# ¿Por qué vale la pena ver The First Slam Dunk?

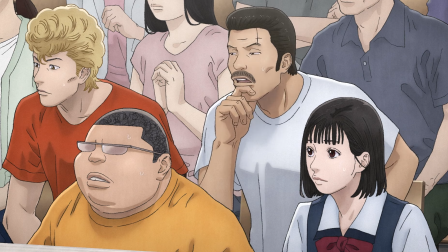(4:08)
Otro aspecto que me parece crucial es el cambio del tono de la película.
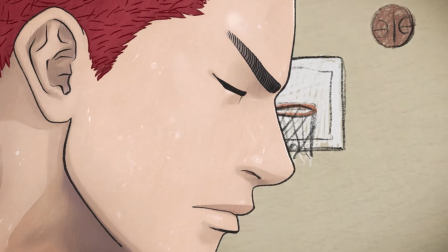(4:12)
Mientras que la serie original y el manga equilibran comedia, acción y drama,
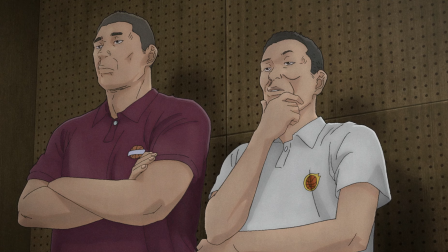(4:18)
En The First Slam Dunk se inclina mucho más hacia el drama y la emoción.
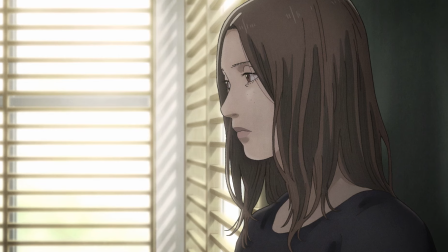(4:23)
Este enfoque le da a la película una profundidad emocional que tal vez resuena de manera más madura con la audiencia.
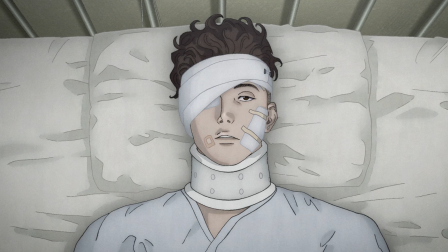(4:31)
Las risas están presentes, pero son las lágrimas, la tensión y la euforia lo que verdaderamente capturan el espíritu de la historia.
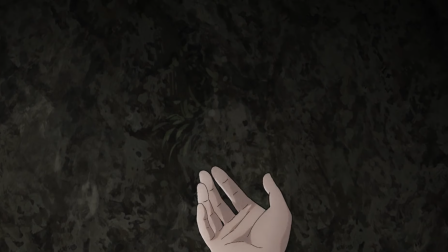(4:40)
Muchos extrañamos a los chivis y su peculiar estilo, pero bueno, este enfoque es diferente.
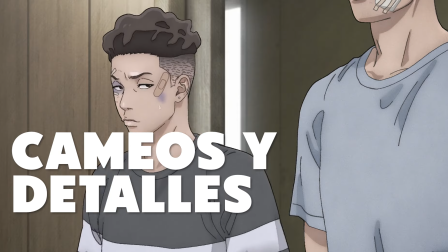(4:48)
Cameos y detalles Para los más allegados a la historia original,
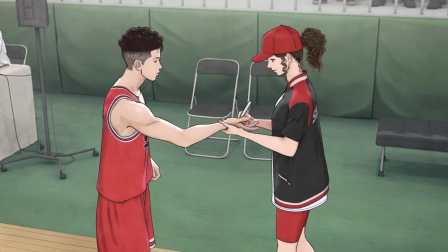(4:53)
la película ofrece una serie de cameos y detalles que enriquecen la experiencia.
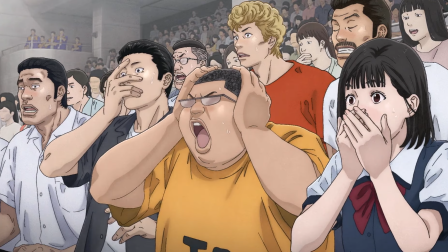(4:58)
Por ejemplo, Kainan en varias escenas observando el partido, tal como lo hacen en el manga.
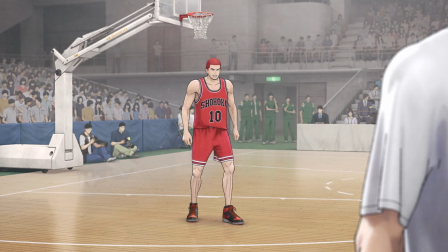(5:07)
A la preparatoria Aiwa y al instituto de Iei. También podemos ver a Usumi.
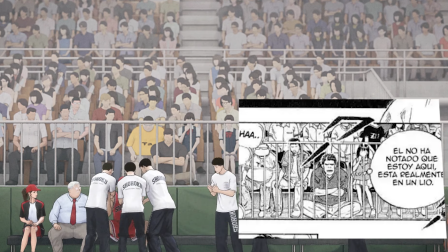(5:13)
Aparece sentado frente a la grada donde están los amigos de Sakuragi. Esto lo sabemos porque en el manga llega tarde el juego. Y después de un evento, que seguramente reconocerán los lectores, cambia su lugar a otra grada, justo entre dos personas de seguridad.
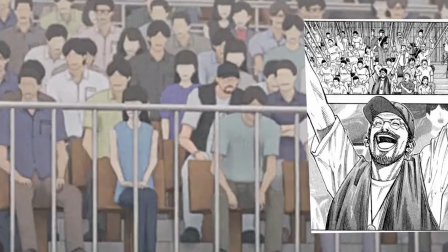(5:30)
Hacen apariciones el papá de Eiji Sawakita, la hermana de Hikoichi que está cubriendo el partido,
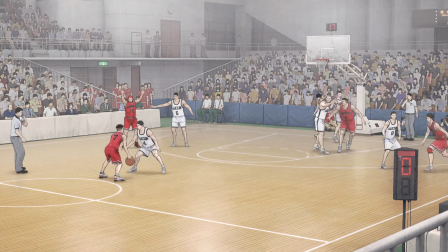(5:36)
entre otros personajes que seguramente los fans apreciarán.
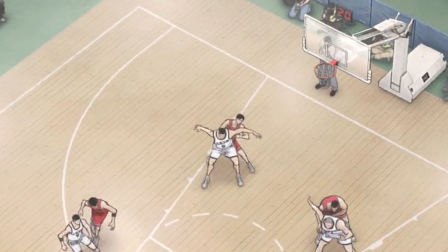(5:40)
Estos detalles, aunque sutiles, son un guiño directo a aquellos que conocen bien la historia original.
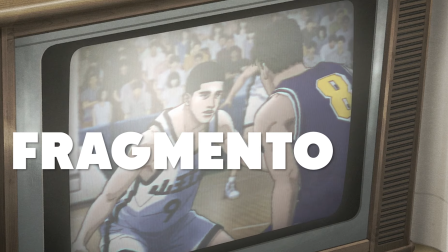(5:47)
lo que me lleva a un fragmento de un todo.
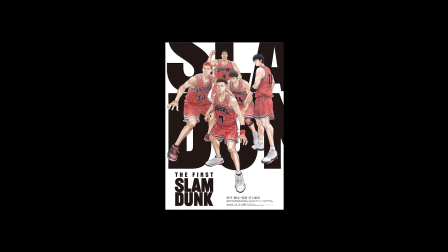(5:51)
El póster de la película es un buen ejemplo de cómo The First Slam Dunk se presenta no como un resumen de toda la historia,
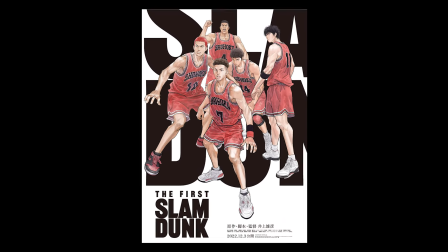(5:59)
sino como una parte significativa de ella.
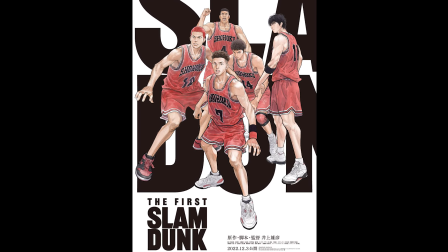(6:02)
Tenemos la imagen de los cinco titulares de Show-Up, con la palabra Slam Dunk al fondo, cortada,
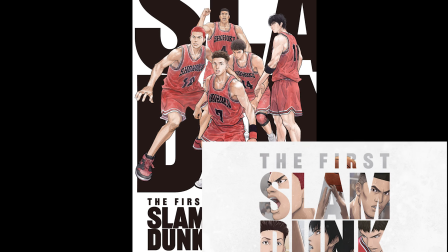(6:09)
lo que puede funcionar como una metáfora visual de lo que la película representa. es realmente un fragmento de un todo más grande.
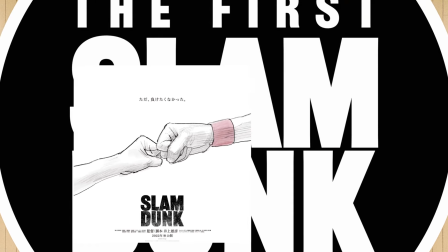(6:17)
Este detalle, junto con otros elementos visuales, subraya la idea de que esta película es una ventana a un mundo mucho más amplio.
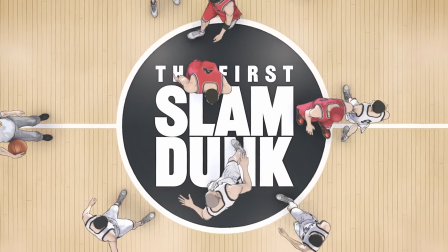(6:26)
Incluso en los primeros tráiler, apenas si se desvelaba algo del Trump. Innovación en la animación.
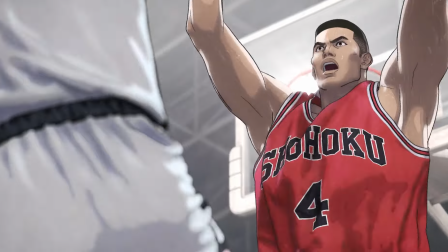(6:32)
Un enfoque 2D, 3D. Tal vez este aspecto sea lo que más controversia ha causado.
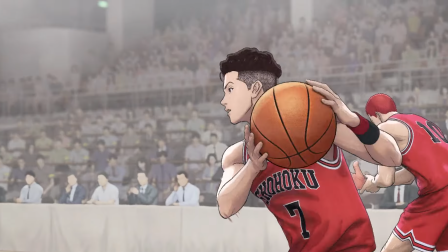(6:40)
Emplea una combinación de animación 2D y 3D es una elección interesante,
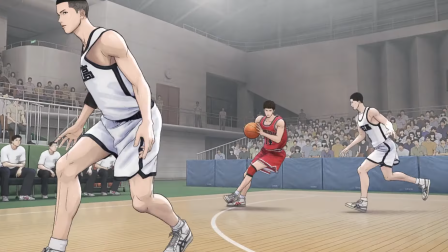(6:46)
sobre todo para añadir el dinamismo a las escenas de base. Ahora el juego respeta los ritmos y tiempos de un partido real,
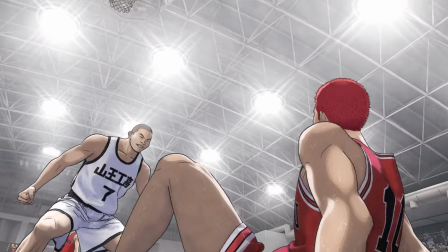(6:53)
ya no hay pausas tan largas como en la animación 2D, aquí todo es frenético y dinámico.
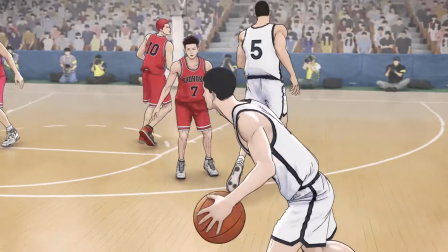(6:59)
Esta fusión de técnica permite capturar la velocidad,
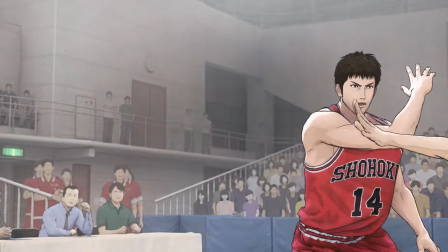(7:03)
la tensión y el impacto físico del juego de una manera que no hubiera sido posible solo con la animación 2D tradicional, o hubiera costado mucho más.
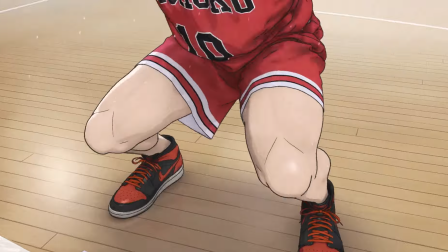(7:12)
Aunque esta decisión pueda alejarse del estilo visual, al que muchos estamos acostumbrados,
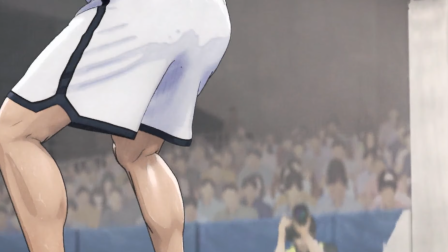(7:18)
creo que es una evolución natural que refleja el avance tecnológico y el deseo de Inoue de explorar nuevas formas de contar su historia.
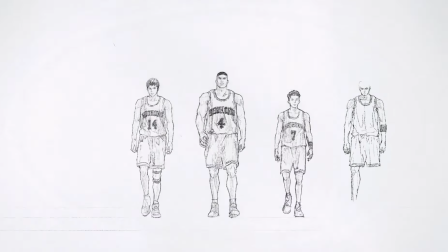(7:26)
Una banda sonora increíble El uso de la banda sonora es fundamental para la experiencia,
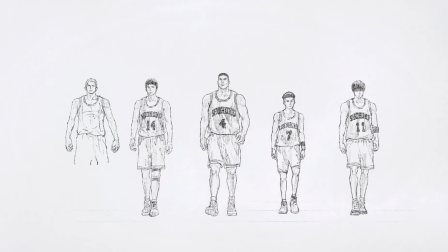(7:34)
desde la increíble presentación de los personajes, siendo dibujados a mano,
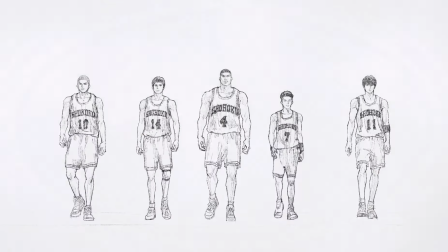(7:41)
Hasta la intervención en los momentos más frenéticos
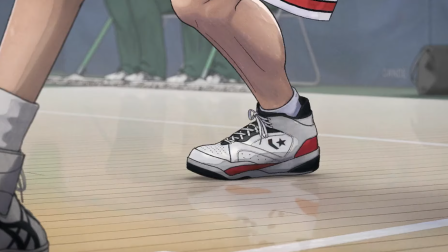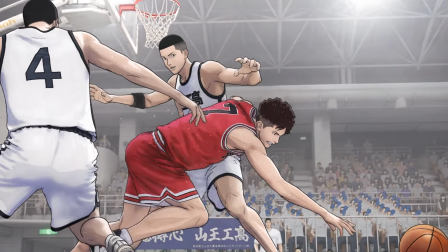(7:50)
La música guía cada escena con precisión Además,
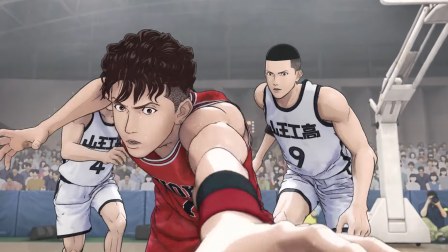(7:55)
su versión dramática estremece en los instantes más emocionales Elevando la intensidad de la narrativa